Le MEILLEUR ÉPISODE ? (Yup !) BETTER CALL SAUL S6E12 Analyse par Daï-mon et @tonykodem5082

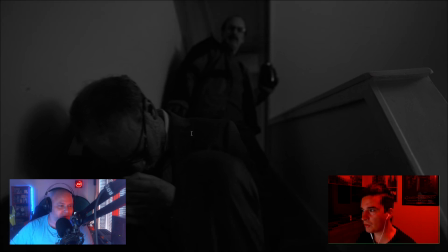(23:19)
c'est même étonnant parce que le personnage est plutôt lâche et peureux de toute la saison c'est étonnant c'est vrolant de violence alors c'est vrai qu'il a toujours eu cette ambivalence de à la fois il veut pas d'une vie ennuyeuse mais il est plutôt lâche et peureux et
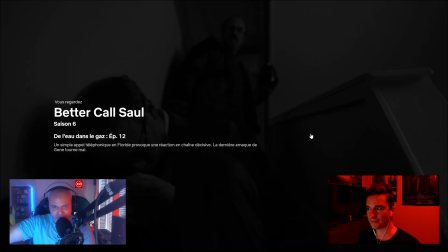(23:32)
là il y a le côté je ne veux pas d'une vie ennuyeuse qui prend le pas sur son aspect peu courageux habituel il joue même un rôle ouais et puis ils se l'avouent pas surtout alors on parlait de side discussion tout à l'heure et là il y a justement cette discussion que vous voyez ici entre les deux flics dans leur voiture qui durent un petit peu longtemps pour parler finalement d'un sandwich au poisson je me souviens plus de la marque du poisson et alors Jeff qui attendait avec le taxi justement puisque c'est lui il est pas sorti de l'affaire comme Buddy qui avait des scrupules et bah histoire de ménager une sortie à Jimmy il fait le truc le plus stupide à savoir démarrer un trompe devant les flics, qu'il a évidemment repéré, zigzaguer jusqu'à la première voiture et l'emboutir par l'arrière. Voilà, comme vous pouvez le constater, c'est une strat un petit peu étrange.
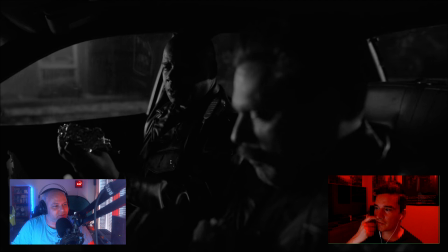(24:24)
Oui, puis je voulais dire, je voulais ajouter qu'il y avait un petit côté tarantinesque dans cette scène. Quand tu vois cette discussion un peu obsolète, là je te rejoins tout à fait, sur un bout de poisson médiocre dans un sandwich,
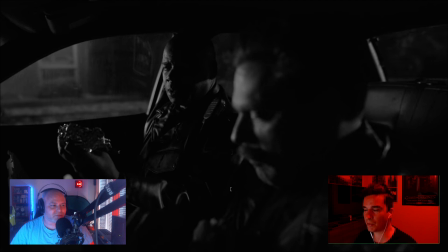(24:37)
ça me fait penser à cette scène dans Pulp Fiction, avec Samuel L. Jackson et John Travolta, quand ils parlent du système métrique, du royal cheese. Là, on est encore plus sur de la discussion banale, je trouve.
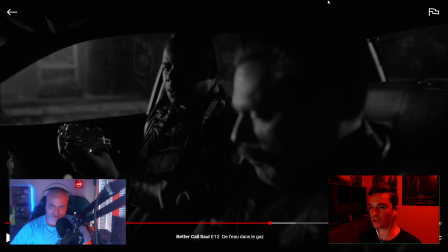(24:52)
Oui, c'est très banal, très banal. Et puis, je trouve que l'acteur ressemble en plus à un acteur fétiche de Tarantino, Ving Rhames, celui qui joue Marcellus Wallace.
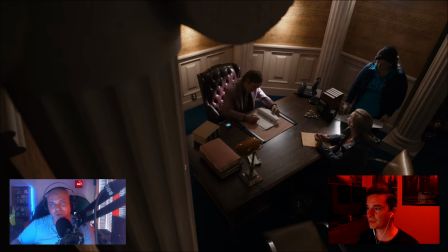(25:01)
Retour de la couleur, mais là, ce n'est pas la première fois qu'on nous le fait, d'avoir plusieurs flashbacks de la timeline Breaking Bad en couleur. Signature des papiers, du coup, entre Jimmy et Kim, qui fait suite à l'introduction. Et alors, moi, je voulais surtout commenter ce plan, un plan en plongée, de travers. Je le trouve un peu étrange, ce plan de derrière la colonne. C'est un petit peu comme si c'était l'angle d'une caméra de sécurité.
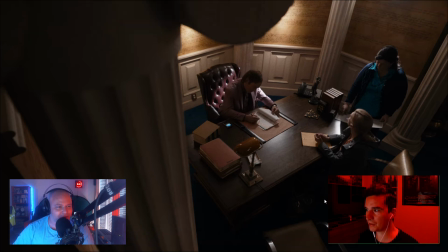(25:20)
Je ne sais pas si ça t'évoque ça, toi, Tony. Oui, je suis d'accord avec toi. On est très distant par rapport à leurs relations, encore une fois.
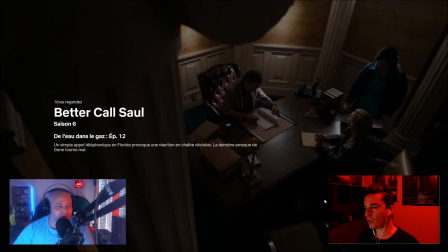(25:28)
Ce que je te disais tout à l'heure, par rapport à leurs relations qui passent ensemble au plan.
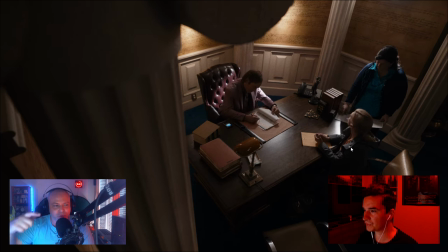(25:34)
D'accord. Encore plus distant qu'eux. Ils le sont physiquement l'un de l'autre, mais émotionnellement, ils sont à des kilomètres, effectivement.
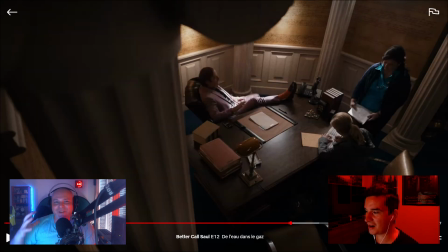(25:41)
Bon, je chipote un peu, mais même si cette scène n'est pas incohérente dans la continuité de l'univers de la saga, je trouve ça dommage qu'on ait jamais mentionné Kim dans Breaking Bad. Par exemple,
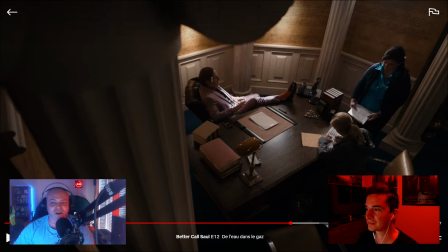(25:54)
oui, je sais que ce serait un foreshadowing ultra instinct Saiyajin God, mais ça marchait très bien pour Lalo, Lalo Salamanca que Jimmy mentionnait au moins une fois. D'ailleurs, c'est ce qui leur a permis de faire le flashback de l'épisode précédent.
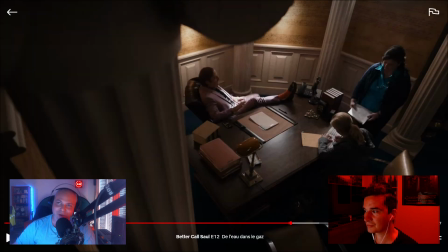(26:06)
Et on n'a pas ça pour Kim, alors que c'est un personnage plus important que Lalo. mais sur l'alo c'est du génie ils ont récupéré juste un nom qui a été sorti ils se sont dit on va faire tout un personnage par rapport à ça alors après il n'a pas mentionné deux femmes de son passé en donnant un prénom en donnant un prénom jimmy je
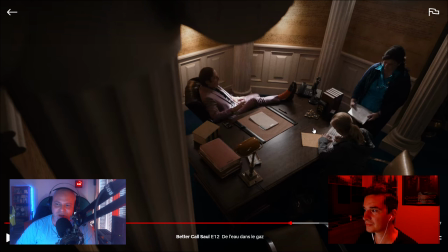(26:21)
crois pas il y avait quelqu'un qui m'avait dit qu'à un moment il entend le prénom kim et qui dit que c'est un joli nom dans la série mais je me souviens pas j'ai pas réussi à le vérifier ça d'accord sur son sur son costume ça me fait toujours rigoler son costume de clown et les chaussettes sont géniales Enfin, tout est génial, vraiment.
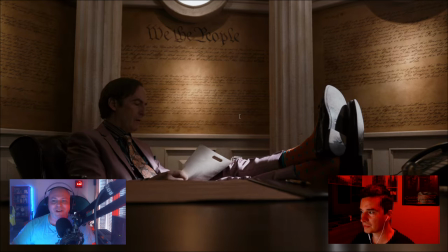(26:39)
On se rend compte par son long silence et son attitude nonchalante que là, voilà, où il ne cherche même plus le contact visuel, qu'à l'époque de Breaking Bad, c'est bien Jimmy qui congédie Kim un peu salement, même si la première fois, c'est elle qui le quitte. Et même si, dans la timeline de Gene Takavich, elle l'envoie un petit peu chier au téléphone.
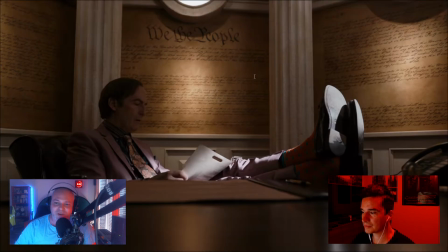(26:57)
La discussion, elle tourne mal. On comprend pourquoi il défonce un petit peu la cabine, même s'il leur fait peut-être un peu des caisses.